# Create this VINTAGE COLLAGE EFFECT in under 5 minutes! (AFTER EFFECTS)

In this video, I'm gonna show you how to do the super clean vintage collage effect. But before we get into the video, I wanna let you know that my new After Effects plugin, Shake Sauce 2, just came out.
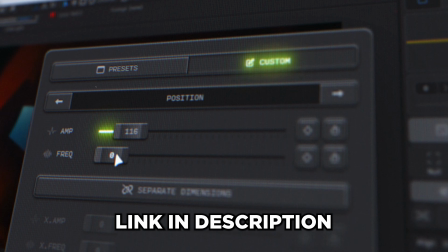(0:08)
It's by far the best shake in all of After Effects, and I'm gonna have it linked down in the description right next to a 7-day free trial. That way you can try it out 100% risk-free. I guarantee you're gonna love it. But that's enough talking. Drop a like on the video and let's get into After Effects.
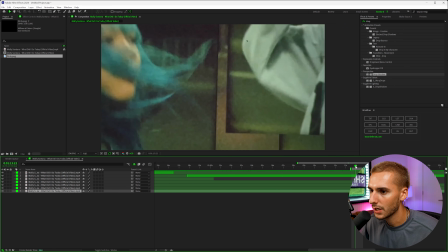(0:21)
So in the What I Did Today music video, you can see they have like these vintage, kind of like almost 3D looking collage effects.
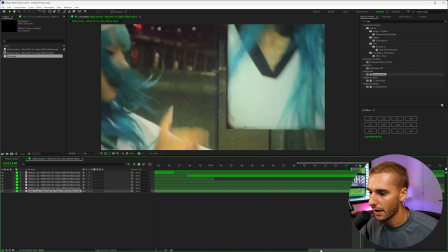(0:28)
And it's basically just a bunch of clips together. So inside of After Effects, I have a few clips that I want to collage together.
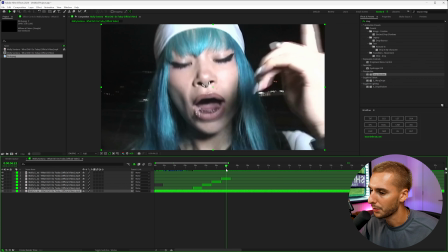(0:33)
These three right here pulled up. So to get started, the clips that you want to overlay,
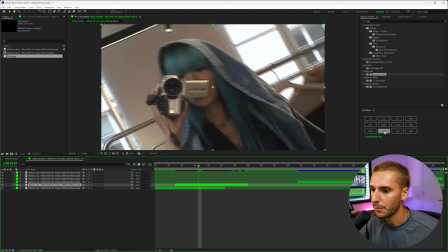(0:38)
the first thing I'm going to do is go ahead and pre-compose them and then go inside of
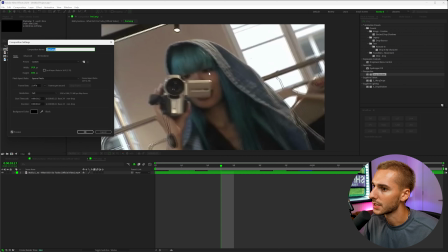(0:42)
that comp layer and change the composition setting from 1920 by 1080 to
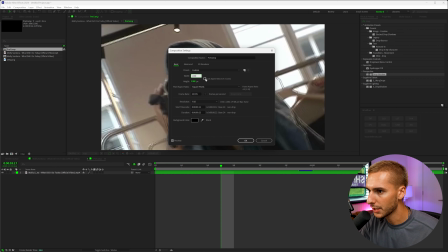(0:48)
1440 by 1080. Just make sure you uncheck the lock aspect ratio.
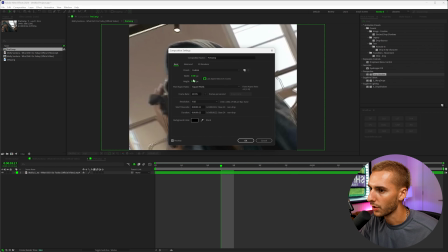(0:52)
Otherwise, it's not going to allow you to actually do 1440 by 1080. So if this is checked, just uncheck that.
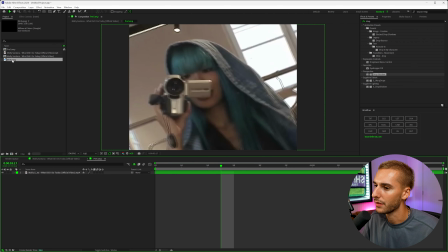(0:57)
Now, this is an optional step, but I do think it helps sell the vintage kind of look. I'm going to drag on a film frame. This is from Tiny Tape's Film Matte Pack.
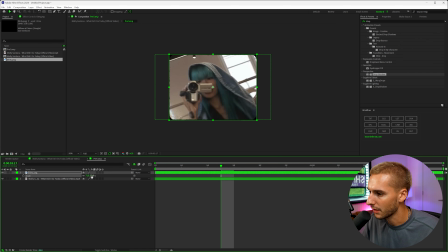(1:05)
I'll have it linked down in the description, but what it's going to do is just allow you to have these kind of vintage frames around your video. So I'm just going to scale it to fit properly. You can go ahead and unlink them. That way it fits properly. And then now we have this 4x3 video with this border around it.
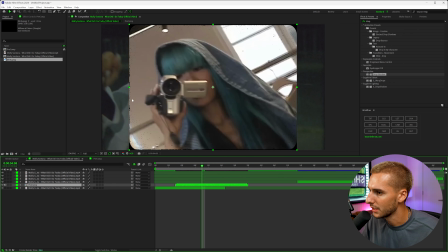(1:23)
Now, if we go back into the main comp, you can kind of see what that looks like. It looks like I might need to make the border on the outside a little bit different,
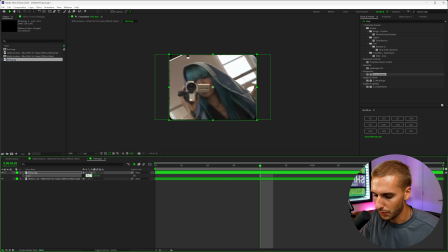(1:31)
like move it in a little bit, like 70.5. And that looks a little bit better.
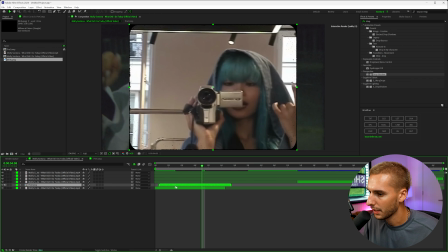(1:38)
Now there's like this border on the outside, and I'm gonna go ahead and now do that for these other two.
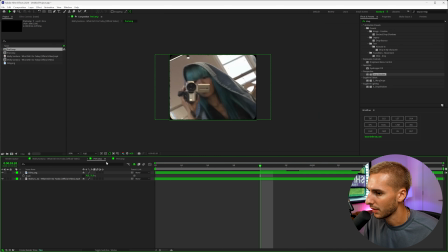(1:42)
So go ahead and pre-compose, go inside of it, and then we can actually just go inside of this other comp and copy this border.
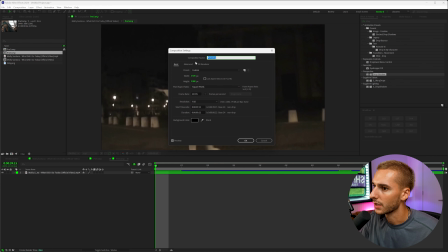(1:50)
That way we don't have to do it multiple times. And then we're also just gonna need to go to the composition settings and go to 1440, and then we can paste that border and it'll be there.
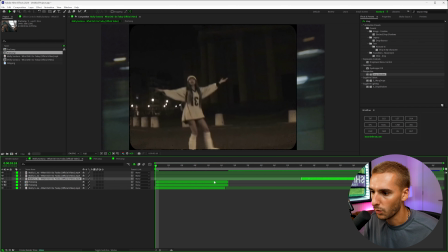(1:58)
And then we'll do that for one final one.
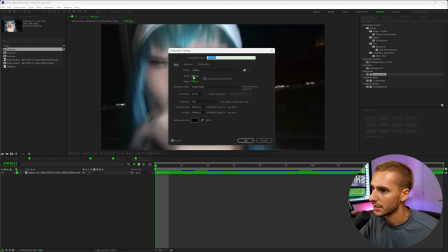(2:01)
I'm gonna go ahead and compose it, change the composition settings, and then go to 1440 and paste that in.
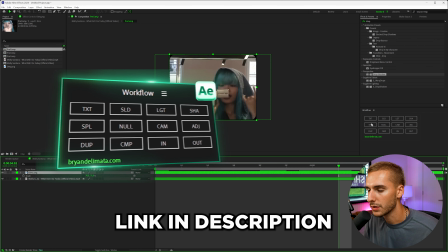(2:08)
If you guys wanna know how I pre-composed everything so quickly, I was just using Workflow. It's my plugin that allows you to pre-compose stuff really quickly, just one click.
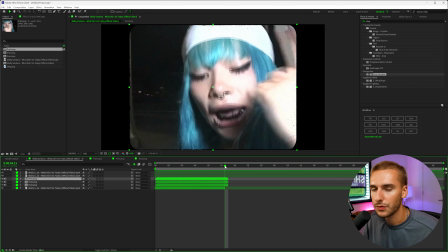(2:15)
It saves a lot of time if you compose stuff a lot. So if you do that, I'll look into it. If not, disregard that.
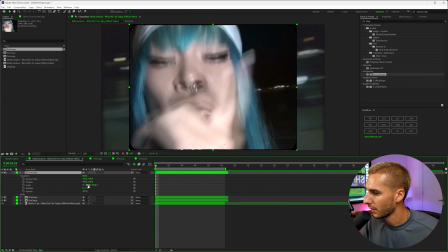(2:20)
Now the next step is to open the transform options and then go ahead and scale and move your images around where you want.
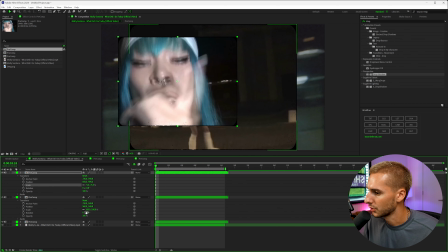(2:26)
So I'm gonna go ahead and do that for all three. Just change the position, the scale.
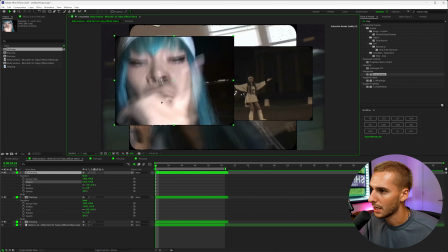(2:31)
You can also do, I didn't do it in this example, but you can make these different aspect ratios too.
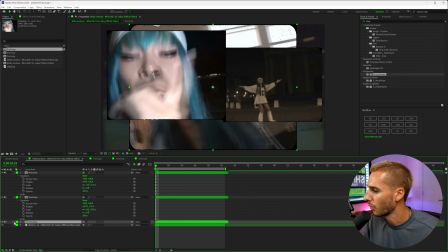(2:36)
You don't have to have them 1440 by 1080. You can make them whatever you want. I just think the 4x3 does look pretty good.
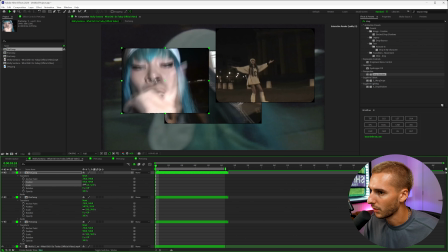(2:43)
So let's go ahead, drag the ones we want where we want them. Maybe this one a little small here.
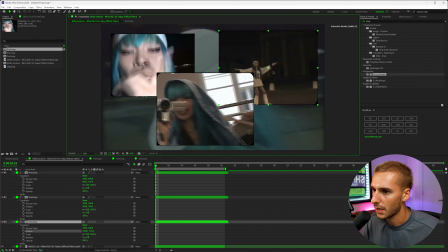(2:47)
I think this one's the coolest. So let's drag it up to the top and then maybe have this one above that one.
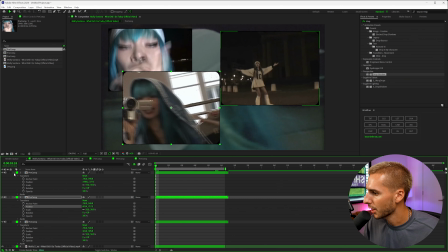(2:56)
Now to get that 3D kind of look,
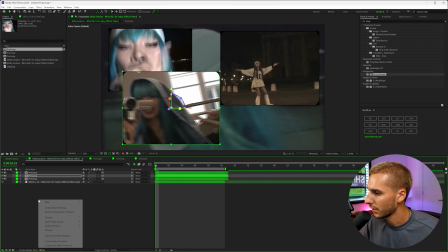(2:58)
you can just go ahead and make these all 3D layers and then right click down here and make a new camera object and then click OK. And now we need to add depth between all these layers. So the easiest way I think to do it is go to where it says one view and turn it to two views.
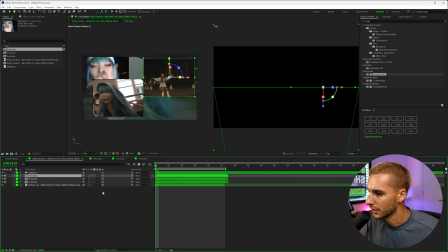(3:13)
Let's go ahead and make our background also a 3D object. So everything's a 3D object. And then this is basically the backboard. So this line right here will be the background. So if we push this video past that, you can see since it's in 3D space, it will disappear. So I'm gonna pull forward all of these videos. You can see how it compares to the other video.
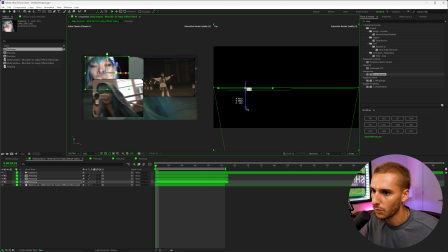(3:30)
And you just wanna like kind of like sort them in a way where they're all on different like Z axes. That way there's just a little bit more depth to each of them. And we can add an effect like drop shadow on here as well.
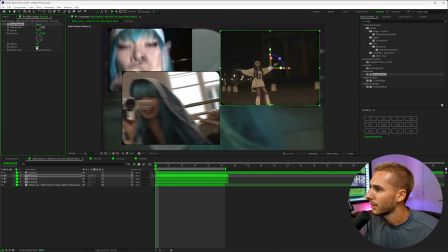(3:41)
We'll go back to the one view so you can see a little bit better and bring up the opacity and just make it a little soft. Like that, and it'll just add a slight drop shadow, kind of selling that 3D look as well. So I'm just gonna copy and paste that to all of them as well. And then we can go to the camera transform options and keyframe them all.
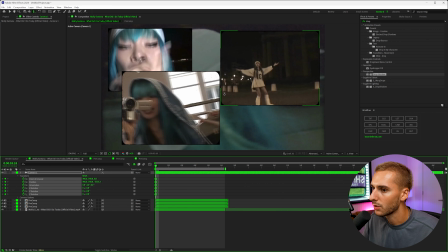(4:00)
And if you press C on your keyboard, you can cycle through all of these 3D camera options.